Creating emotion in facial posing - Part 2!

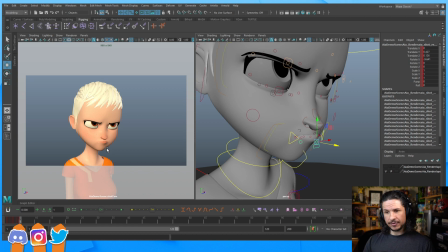1731s
Mostly asymmetry. Everything is very flat right now. Everything is, well, boring.
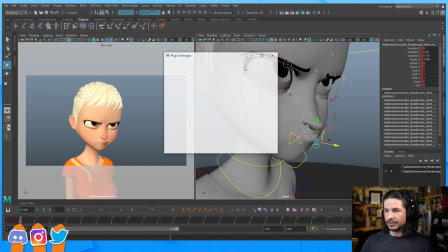1740s
Let's bring in my, I don't know why this plugin never loads automatically, but I'm gonna just bring in my Blue Pencil tool.
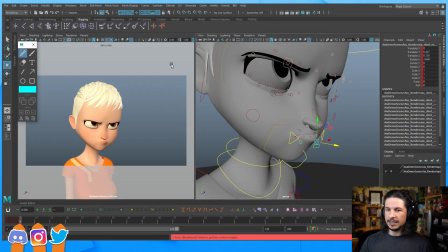1748s
Blue Pencil is a great plugin for drawing in Maya. It's kind of like the Grease Pencil, but just a little bit more powerful. So everything right now is just straight. Make this a little bit bigger.
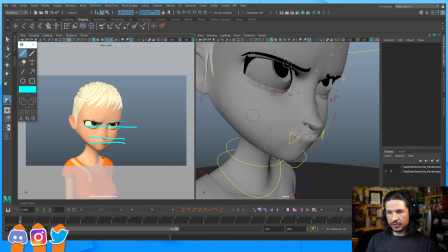1763s
So straight, straight, straight, straight. Everything is boring and straight. What I want to try and do is I want to exaggerate the contrapposto and line of action in the character. We talked about this quite a bit yesterday, but
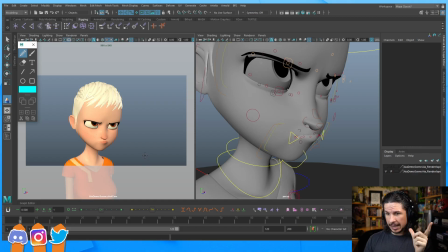1779s
basically I want it to open up if she's interested in what she's looking at. So open up this way if she's interested, and if she's really pissed off at what she's looking at, typically I'll try to close it off so that she's looking this way, but it's closed off.
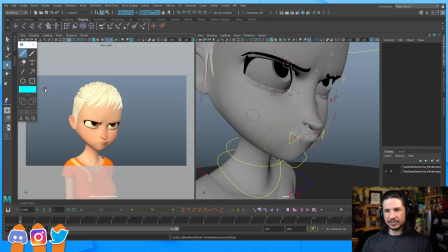1797s
It's squinting a little bit more. It makes it feel like the character is just a little bit more unimpressed.
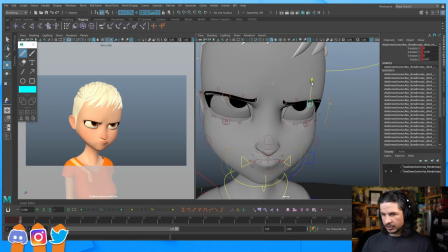1805s
So let's try that. I'm just going to push this down here a little bit. Maybe bring this up a little bit more. Already we're starting to get some more visual interest.
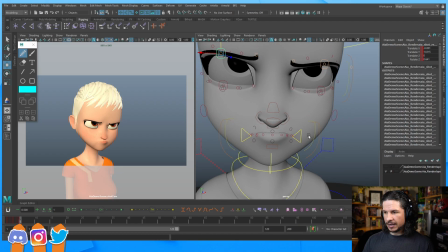1818s
And let's take the mouth and do the same thing. I'm going to kind of move it over to kind of compress this side over here and rotate it.
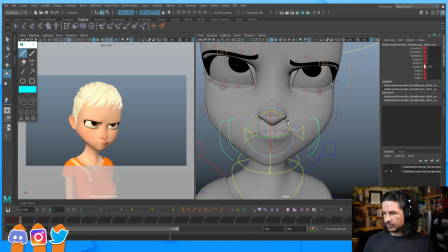1831s
Let's actually rotate the whole thing. Just rotate a little bit to get a little bit more compression on that side.
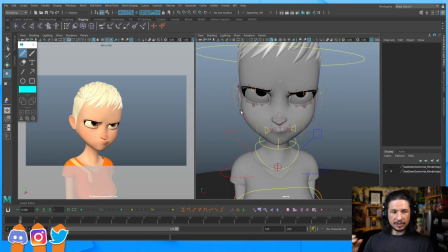1841s
So we're getting that little bit of asymmetry in there. So
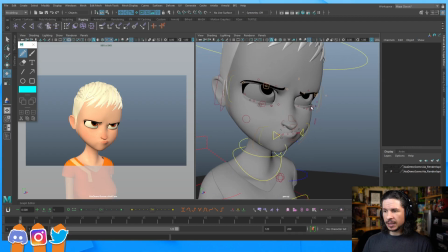1849s
from there, how can we push it? Well, we've got our start of the asymmetry.
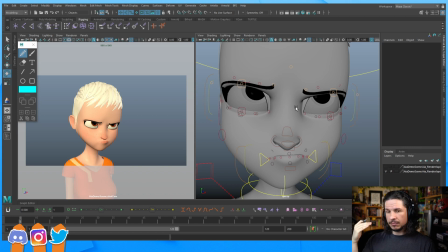1856s
Now, what we need to do is just push the shaping of things.
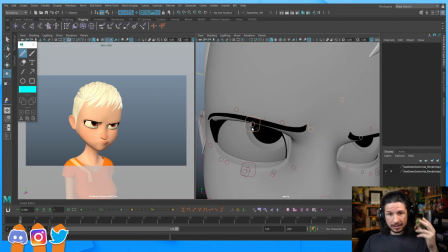1861s
So this is where we start getting into the fine detail controls.
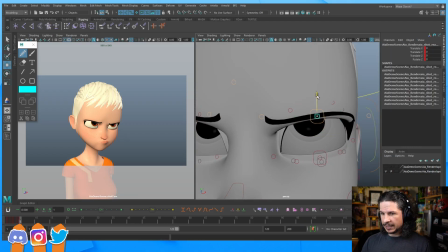1865s
So for example, let's take this brow, and maybe I'm going to push this to be just a little bit flatter here. I'm going to start shaping this brow just a little bit. Flatten it out.
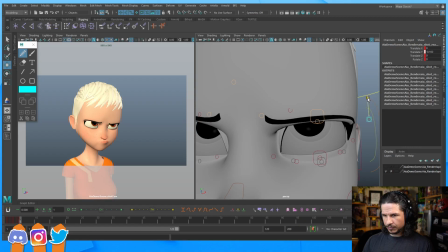1880s
Just kind of give that like a little bit more of a, for example, a flat expression.
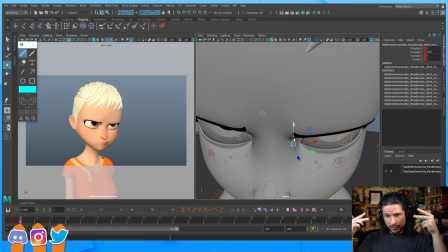1889s
I'm going to also bring in the brow. So when we're angry, our brows come in. They pinch in the corner there. A lot of people kind of forget to use these controls and drag them in, especially when they're trying to do an angry pose.
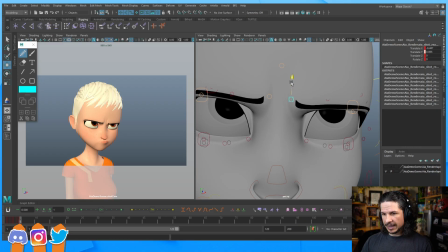1906s
Without this, your character is just not going to look angry. So I'm going to bring these in right here.
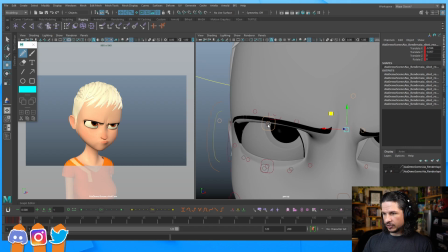1919s
And then let's push that asymmetry just by moving this up a little bit more here. So we're starting to get a little bit of a flow in that brow. I don't want to go too high or else it'll start to look questioning, like she's
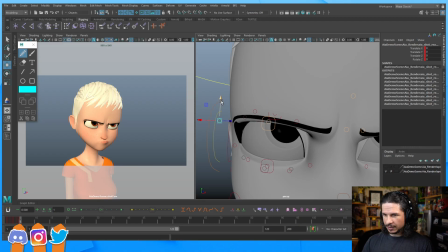1936s
ready to ask this person a question, but I just want a little bit like that.
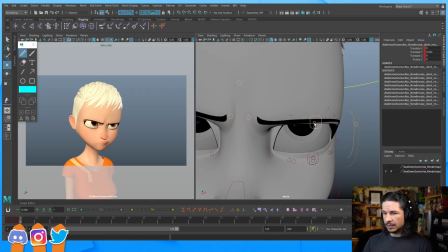1943s
Okay, so that's the brows.
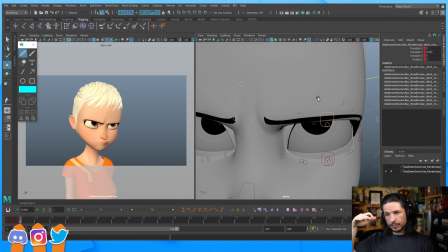1946s
Now, as I'm working, you'll notice I kind of work on one thing, move on to the next, move on to the next, and I cycle back. This is very important because if you just work on one thing too much, you're going to get caught in little details, and more than likely you're going to have to redo it anyway once you get to the eyes and find out that,
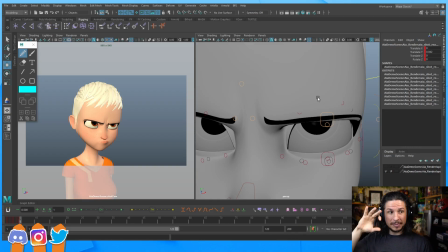1964s
oops, it didn't work. You change the eye shape and now your brows don't work with the eyes.
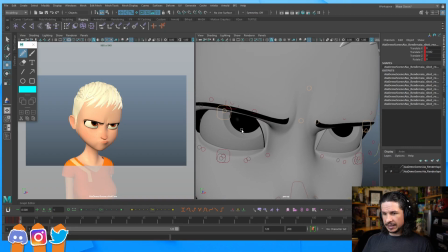1972s
So going down to the eyes, if I want her to feel angrier,
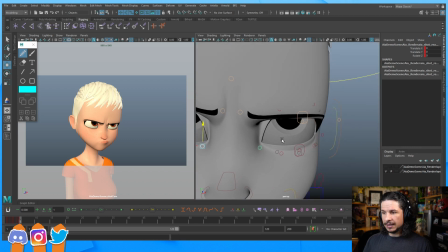1977s
the big thing I'm going to have to do is make her eyes more active.
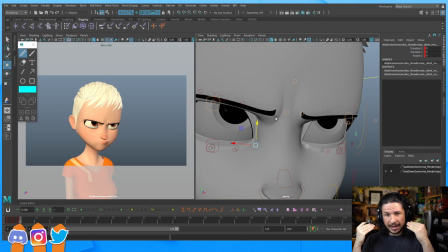1982s
Basically what that means is making sure that they don't feel tired and everything's just kind of resting at their default. I want tension in there. So I'm going to bring the corners up on the eyes a little bit. And you really feel it on that outer edge over here. Let's actually just do those outer corners.
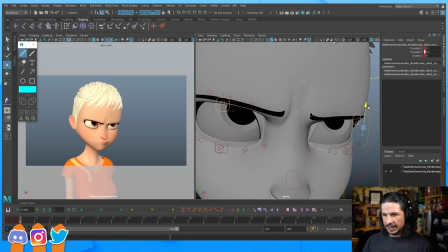2001s
So once I bring those up, see how that just makes her feel a little bit more active? It feels like there's an actual squint in there versus just kind of the brows coming down, and you're basically going from that where the brows are down but the eyes aren't active to that. Just that little bit of a squint. Extra little effort going into that eye.
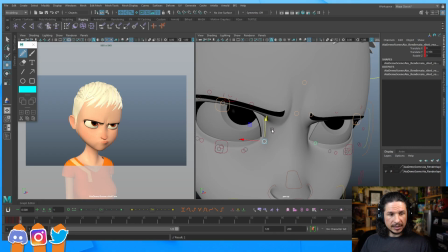2030s
Okay. Let's see what's a rig should have to do a nice facial pose. Oh, so what do rigs need for good facial posing? Basically just a lot of good facial controls.
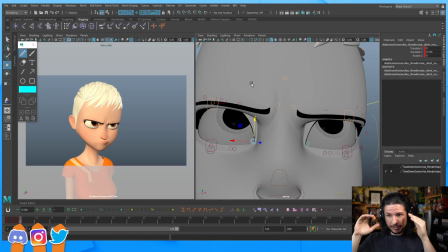2042s
If your rig doesn't have facial controls to control like the shape of the eye like I'm doing here, you're just not going to be able to get very much. The Apollo and Apollo and what's her name?
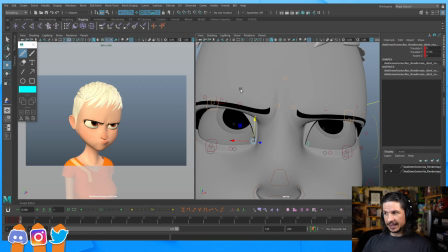2058s
The Apollo rig and the female counterpart to that. Not Aphrodite. Adonis, no. There's another Greek name. Artemis, that's it.
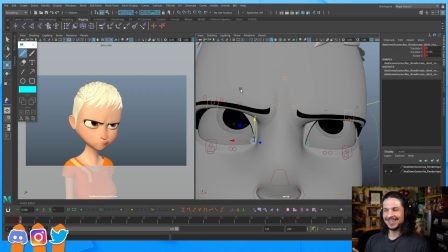2071s
The hunter. Artemis. Those are really good facial posing rigs. You also have the Dave, Dana, Sam, and Amy rigs. Those are all really good ones too.
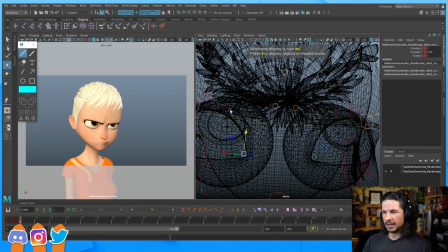2090s
Those ones aren't quite as solid in the mouth, I feel, but they are still really good.
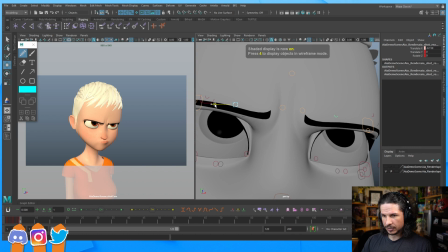2098s
Now I'm just going to tweak the corner of the eyes here a little bit. I'm not a fan of when the inner eyelid kind of covers the eye like this. Unless I really want to get a specific feel for it. I feel it kind of pulls away from the focus of the eyes.
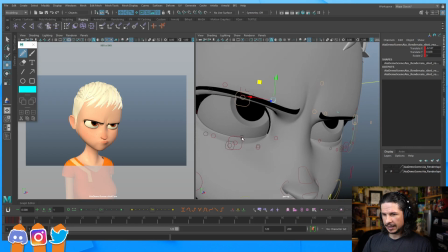2118s
So let's kind of bring that in, and I'm just going to squint one eye a little bit more than the other.
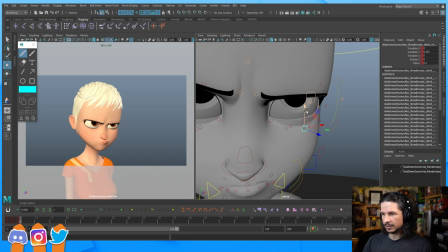2126s
So push that asymmetry. So this eye, maybe just a little squintier. So start shaping things up.
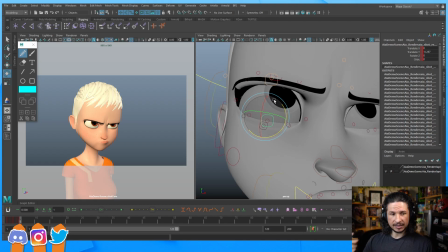2139s
Now, as we keep refining the shape, Aang has a good facial controls. Yeah, the Aang rig is pretty good too.
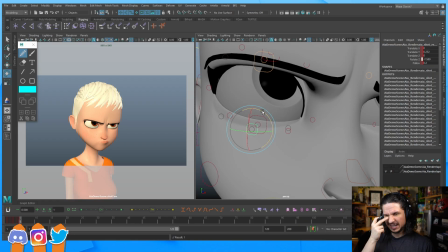2149s
So the next thing I'm going to do is I'm going to try to push that feeling of a sneer, of everything kind of coming into the center. And this, I use the skin control under the eye. And you can just rotate it and make it so that you just have a little bit more tension in the inner corner there.
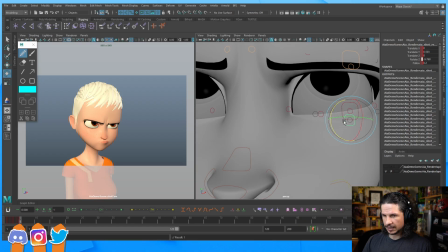2169s
So you're favoring one side more than the other. Like that. Just helps to add that sneer feeling.
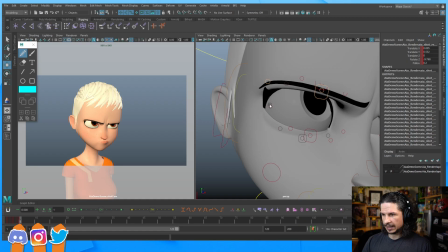2180s
Okay.
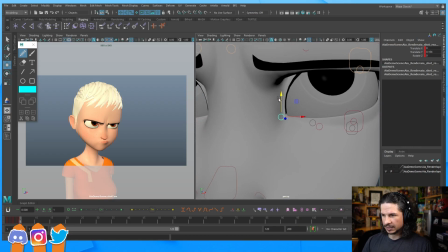2184s
Push this. There's something about this screen right eye that I want to exaggerate.
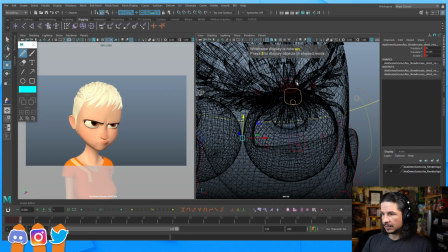2193s
I think it's the lid. Just need to take that eyelid and maybe bring it down a little bit.
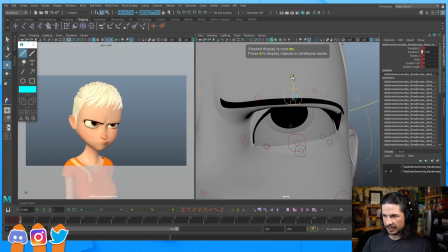2200s
I just want to see a little bit of that inner eyelid. Felt weird that we couldn't see it.
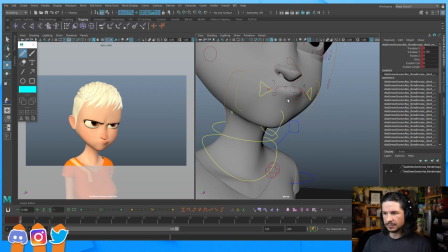2210s
So with that, let's move to the mouth. Refine that.